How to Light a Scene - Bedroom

Hello YouTube, welcome back to yet another cinematic lighting setup. You guys seem to enjoy the last one where I lit a bathroom very simply. The point I'm trying to drive home is you really don't need a ton of lights to film your projects. In the case of the last video and this video, I used only 2 lights, very simple approach. As long as the lighting fits the narrative of your story, then that's all that really matters. Yes, there are some rules of thumb to follow, like not making your lighting flat and boring, keeping points of interest and depth in your compositions and stuff like that, but all of that is definitely possible with really only 1, but certainly 2 lights. This one will be a fairly short video today, so without further ado, let's go ahead and get into it so I don't waste your time. Hey everyone, thanks for joining me in the bed today as we talk through some cinematic lighting techniques for a bedroom. So as I said, the whole intro skit was lit with just 2 lights, and the only thing that really changed was the position of these 2 lights. And how that works typically for almost every shoot is you light for your wide, because your wide is going to be when everything has to be tucked away behind the camera. It's typically the hardest shot to get because you have your crew and your lighting and your equipment all out of the frame. And then once you go in for your close-ups, you then bring that stuff back out and you have more accessibility to include bounce boards and fills and all kinds of stuff, negative fills and things of that nature that you don't want to see laying around in the frame for your wide shot. So yeah, lighting for your wides and then lighting for your close-ups, that's typically how things work for cinematography in general. That's how things are. I don't know why that sounded so serious. That's the way that things are. It's the way that things have been, are, and will always be. Anyway, so let's go over the lighting positions for how I set up the wide and the close-ups.
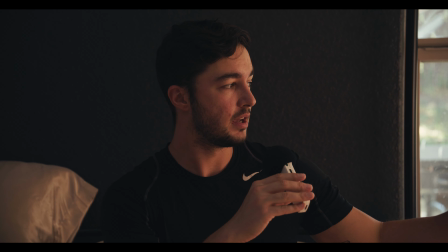So for this shot in particular, basically what I have is my 100 watt Zhiyun light right here,
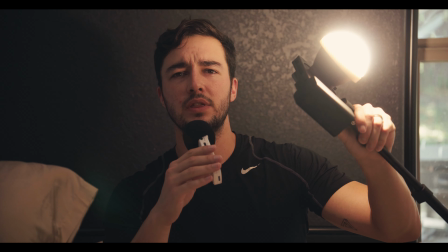and this is on a tripod with the silicone softening bulb on it right there.
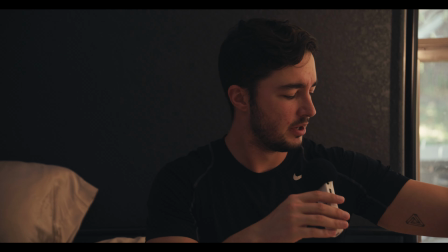This is I think it's called the CX100. I actually just got this one recently and I really like it.
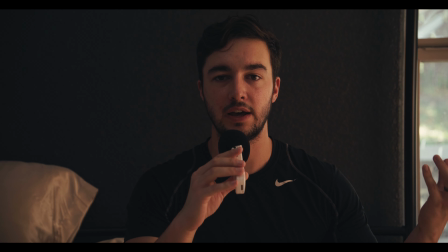So that silicone softening bulb is basically softening the light right as it comes out of the unit itself.
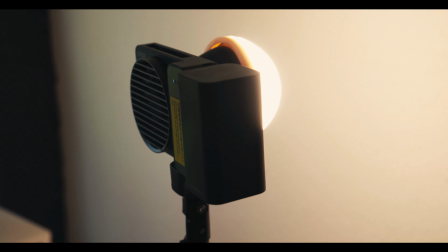And then I also have that bouncing against this white wall that you saw in the opening skit, and that's softening it even more.
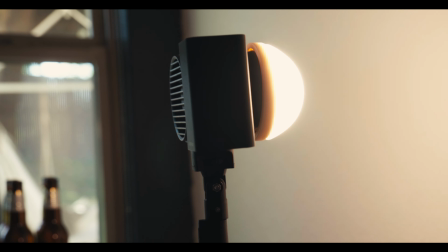So rule of thumb, if you have only a hard light source and you don't have a softbox or anything,
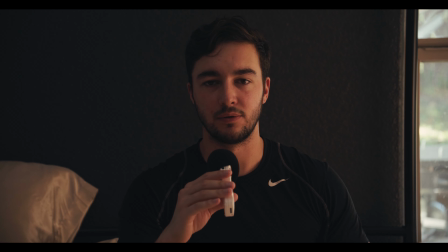go to Walmart, buy like a 98-cent, white piece of foam board and use that as your bounce board,
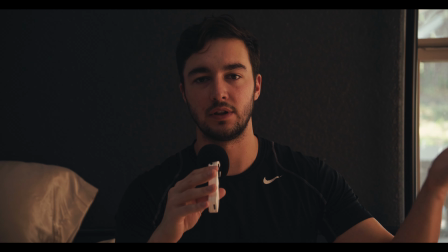and that will give you a lot softer return on the light, even if you're putting hard light into it. So if soft light is your goal and you don't have the resources, you actually have the resources.
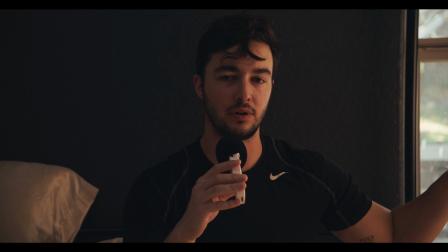Because in reality, leaving this light outside and blasting through the window is not really enough light to create what you're seeing here.
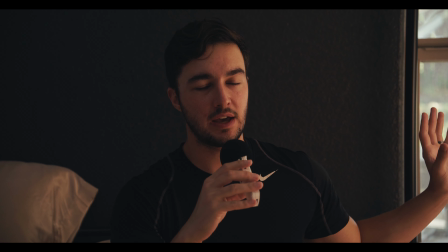So this light is being motivated from the light that was being cast on the wall from when this light was outside this window,
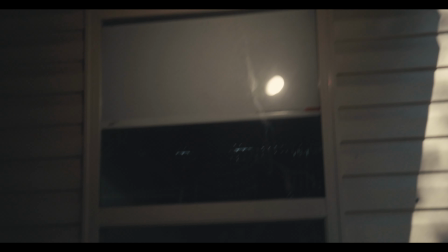blasting in. It was attached to a C-stand and like blasting in the window, and you saw those like harsh shadows being cast across the wall.
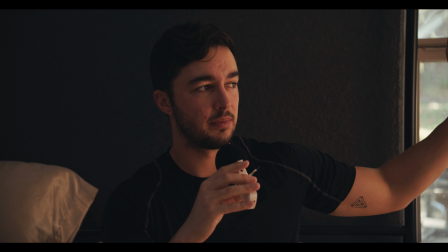So this side is being motivated by the light that's being bounced off that wall.
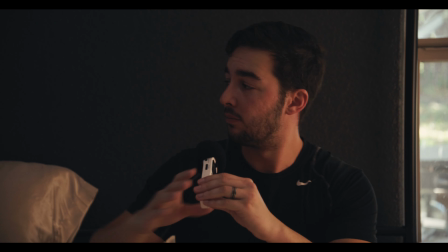On the fill side, I actually have another window just like this, but over here on this side of the bed, that I currently have a black curtain drawn
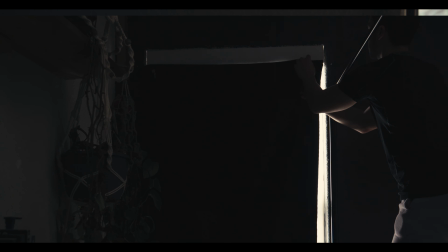over and like clipped across to block the light from that window because I want this side to be darker.
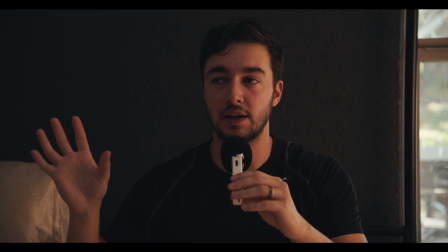But I don't want it to be like pitch black, and so basically what I did was behind the camera here,
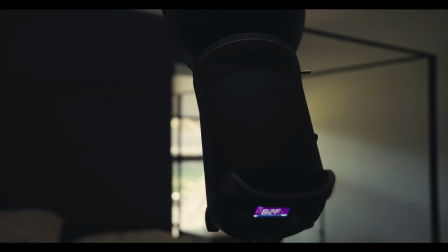I have this Godox light set up bouncing against the ceiling to where it's casting this kind of more like,
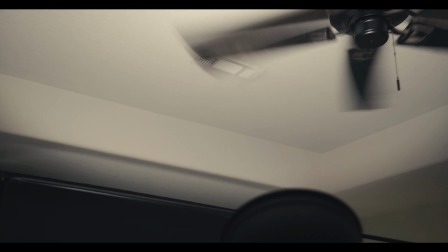again, softer light because it's bouncing against a white ceiling, casting this kind of just ambient fill on my face.